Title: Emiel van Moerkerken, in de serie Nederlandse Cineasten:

Je ziet in dit slotfragment een paar keer een grote close-up van draaiende wielen van een stoomlocomotief. Dat is heel eenvoudig gemaakt. Ik ging zitten op een blok hout wat op het machinistenladdertje was bevestigd. En ik heb in mijn... Ik hou me met mijn linkerhand vast.
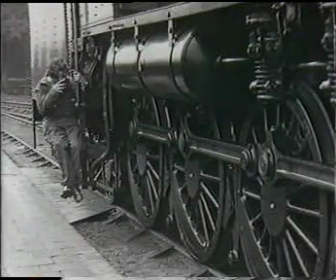42:14 Ik heb in mijn rechterhand de Siemens-camera, een 15 meter, 16 millimeter camera. Die kon je precies in één hand houden. Die draaide 8 beeldjes per seconde. En die locomotief die reed op het emplacement, op het technische emplacement van Tilburg, 40 kilometer per uur. Dus in die opname van die draaiende wielen, daar schijnt het of hij 120 kilometer per uur rijdt. Ja, zo zijn er nog meer trucs toegepast met een camera op zijn kop hangend aan een statief van het achterbalkon van een klein wagentje, vlak boven de rails. En als je dat dan omgekeerd afdraait, lijkt het net of die camera heel laag boven de rails met een enorme gang vooruit rijdt en dat soort dingen.
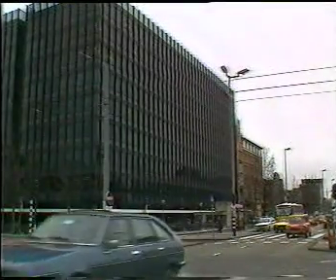43:00 Het psychologisch laboratorium van de Universiteit van Amsterdam.
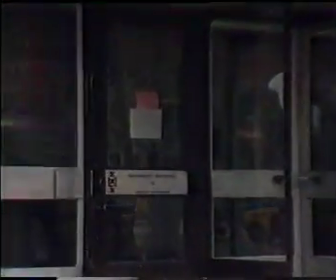43:05 Hier doet Van Moerkerke allang onderzoek naar het hoe en waarom van de waarneming van de beweging.
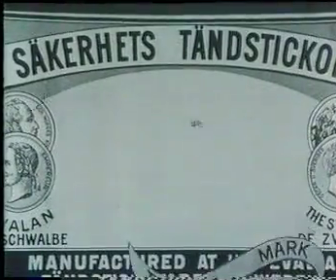43:15 Bij de film Sonata Cipollata heb je nogal wat trucages toegepast. Hangt dat samen met je studie van de bewegingswaarneming? Nou, wel enigszins. Kijk, de normale manier van trucage bij een trucfilm waar je uitgeknipte objecten laat bewegen door een achtergrond, voor een achtergrond.
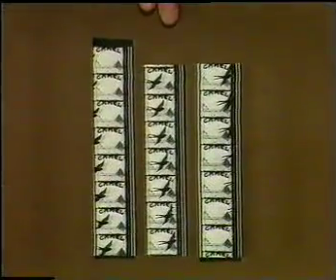43:35 Zoals hier wil ik die zwaluw voorbij het achtergrondje van de cam van een pakje Camel laten vliegen.
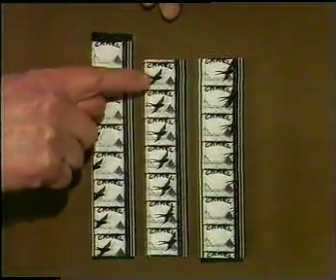43:44 Dan is normale manier om beeldje voor beeldje, hè, steeds een kleine verschuiving, hè, steeds ietsje verder.
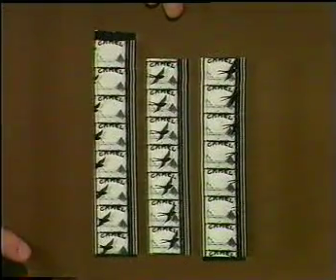43:51 En dan, zoals hier, gaat hij in 1 seconde. Vliegt hij door het beeld heen. Dat gaat nog net. He, maar mij is opgevallen bij sommige soorten trucage, animaties, dat je zo gauw dubbele contouren krijgt. He, dat je een object dubbel ziet als je hem heel vlug wil laten gaan. En de enige manier om dat te vermijden is om het Phi-fenomeen toe te passen. De schijnbeweging. Dat komt erop neer. Je ziet hier een object en daar een object. En dan lijkt het net alsof het hetzelfde object is dat heel snel beweegt. Dat zie je nogal eens bij lichtreclames, bij bepaalde verkeerslichten. Maar dat heb ik dus hier toegepast.
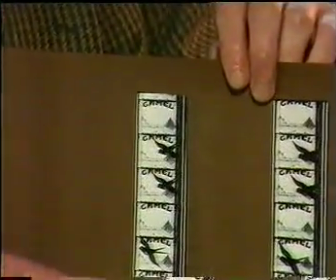44:33 Hier zien we, de bedoeling is dat die zwaluw ongelooflijk snel hier voorbij vliegt.
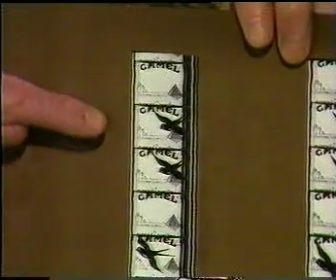44:39 En dat is alleen te doen door hem hier eventjes te laten zien, 2 beeldjes.
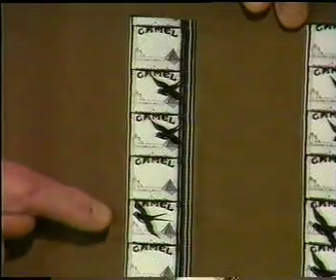44:46 En dan even niks, en dan weer een beeldje, en dan weer niks.
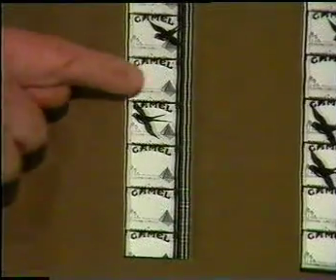44:50 Waarom moet ik hier een beeldje niks, een beeldje achtergrond alleen laten zien, zoals ik hier ook heb.
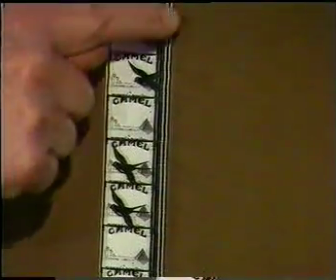44:57 Hier heb ik alleen een beeldje achtergrond, hier ook achtergrond. Hè? Dus je ziet hem hier maar heel sporadisch.
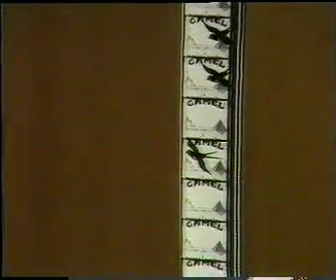45:03 Dat is nodig om te maken dat je die zwaluw niet dubbel ziet, want gedurende de projectie van dit lege beeldje heeft het oog, hè, het netvlies, de tijd om het daarvoor waargenomen beeld van die zwaluw uit te doven. He, dus je ziet hier die zwaluw, hier zie je hem niet, het beeldje duift uit, en dan zie je hem hier wel. Had ik dat niet gedaan, had ik die zwaluw hier meteen achter gezet, he, dus meteen opeenvolgend, dan zou je er op een gegeven moment 2 zwaluwen zien, en dat is niet de bedoeling.